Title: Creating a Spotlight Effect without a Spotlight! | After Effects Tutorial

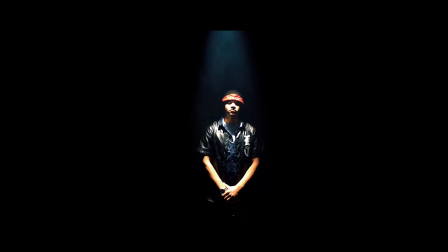Today we're going to be looking at how to achieve a spotlight effect without actually owning a spotlight. And if you're new here, make sure you hit that subscribe button. That subscribe. That is a hard word to say. Let's get into it.
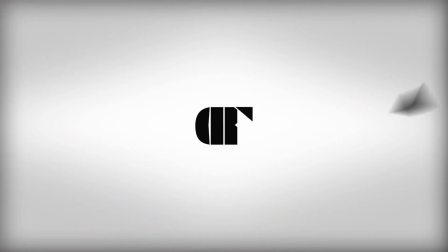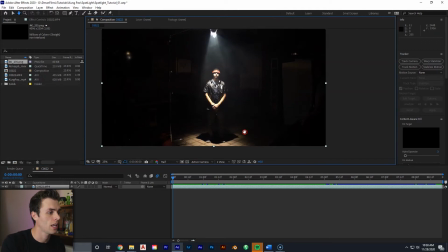Okay, so this is the shot that we got on set. You can see here, as I hit play, we have a light right over our actor, but obviously the shot does not work as is because we're seeing C-stands, sandbags,
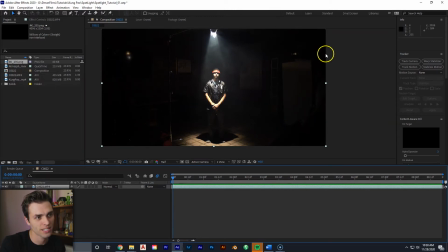crew member, we got, I don't know who that is, that might be Zaki cum laude, great sound guy. So we need to get rid of that. We need to fix that and give ourselves a nice spotlight effect.
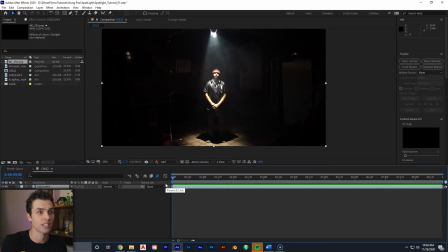Before we go any further, I do want to address that we use the Arri 650 as our light, which isn't like some cheap light, but this same effect can be used with cheap lights, a $20 paint light. Heck, you could even unscrew light bulbs in the ceiling and just leave one screwed in and just black wrap it, just have a nice spotlight effect.
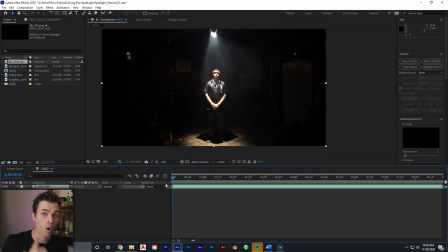The only rules you need to follow to have this effect work is only one light source. Any other light sources that are obvious, it's gonna make the effect not look as legit. And we also use Haze, and the Haze is gonna help with the edit, but also it adds texture.
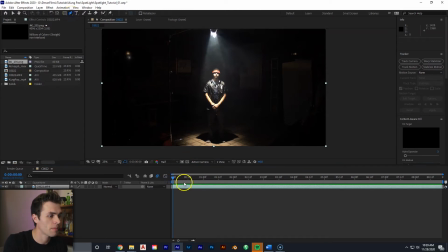So let's select our pen tool up here, and we're gonna create a mask on our footage.
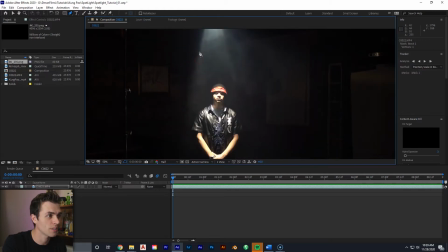Let's start at the top of the light right here, and this is where the Haze is gonna help because we can now see where the light beam is coming down.
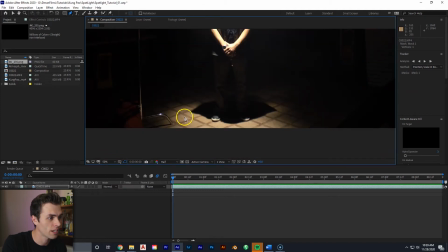Let's go all the way down to the floor right here. Right there looks good.
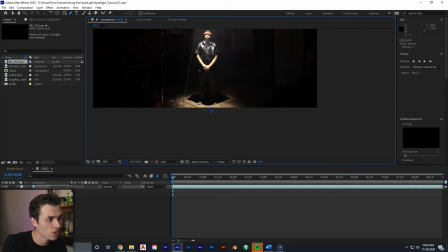And then come right in between his legs, right below, and we're gonna curve it out as if you're getting that circular spotlight hit on the ground. And then click about right here, be good.
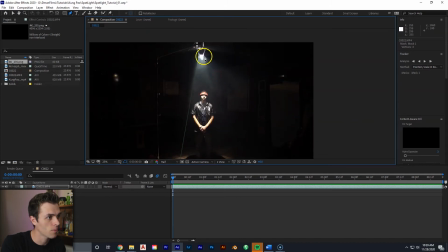And then come back up right to this part.
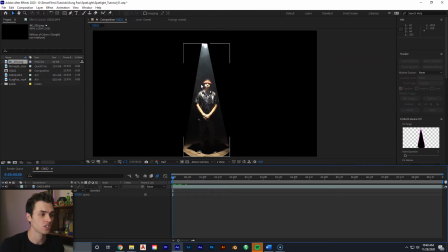So now that we have our mask, we can see we have this spotlight shape forming, and we need to add feathering to our mask. So just hit F to bring up mask feather, and we're gonna set the feather to 100. So now you get this nice soft feathering around our actor, and no more can we see any of that other crap around.
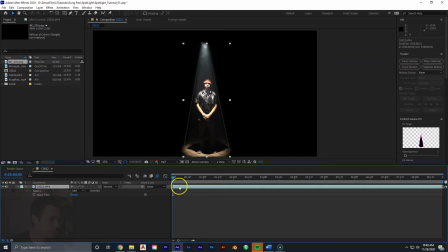So then we're gonna hit M on our file, on our video, and bring up mask path. We're gonna hit the stopwatch to create a keyframe. And then let's see where it says add right here on our mask.
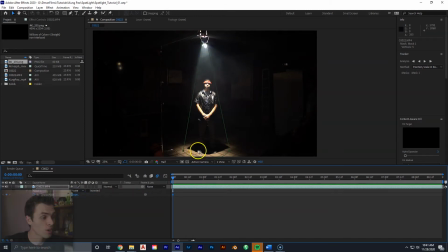Let's set that to none so we can actually see what we're working with here. And then we're gonna go move on ahead in the shot a little bit, and then we're going to adjust our mask and just keep it on the lines in which the haze.
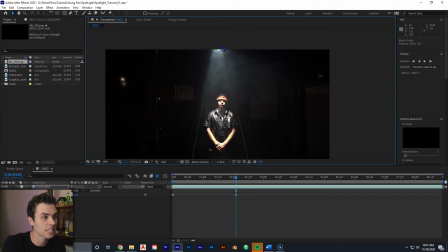See, if you don't have a haze machine, it's gonna be a little trickier. It's gonna take a little more time to get a natural looking light
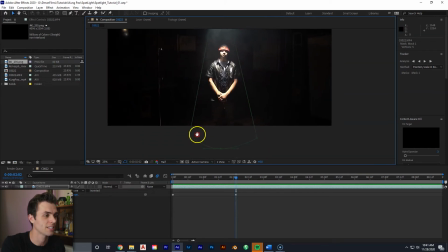because you're gonna have to be kind of guessing where exactly the light beams would be at certain moments.
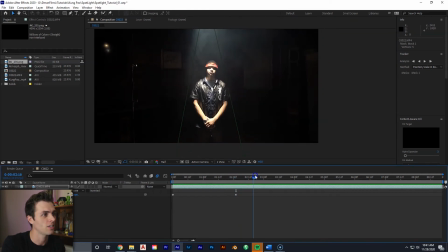And hey, you can get a haze machine for like 15 bucks.
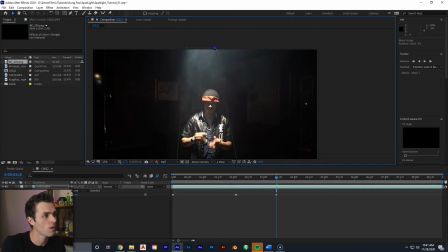So we're gonna move a little bit forward, a little bit more, and I might just fast forward through this part.
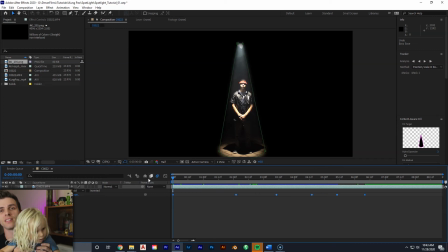Say hi to the camera. Look, camera's right there.
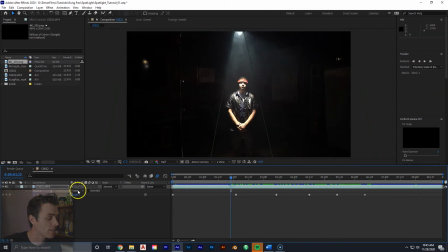So once you have the mask looking good, let's go back to the none and set that to add.
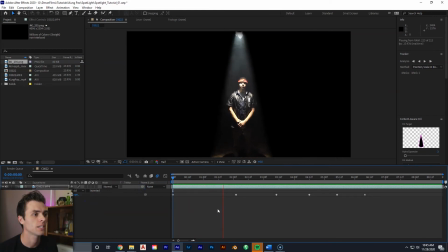And then let's look through it. If you hit play, we can see that looking pretty solid.
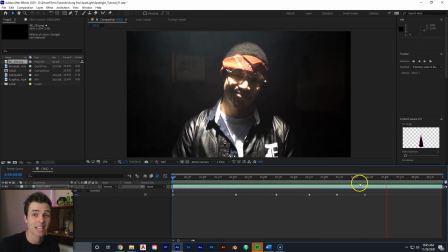Looks pretty good. I'm liking it. Hopefully y'all are liking it too.
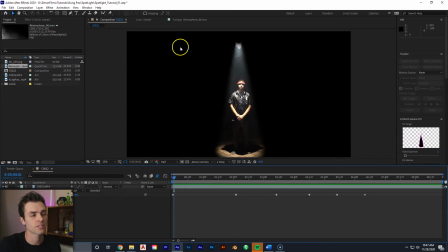So the spotlight effect does look solid, but the last thing we're gonna do is just add some texture to these black areas over here, just so it's not a solid black. And what I'm gonna do to that is bring this
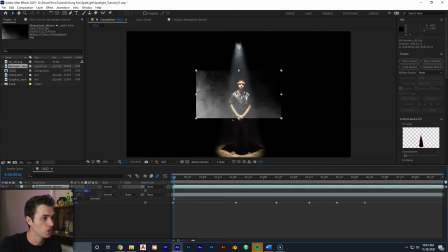atmosphere, footage, which is just a bunch of haze blowing around.
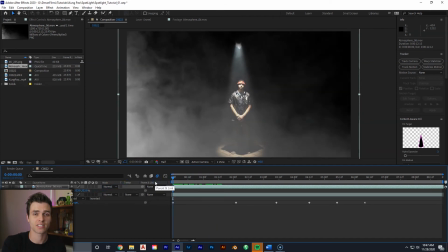And I got this from the Action Essentials pack.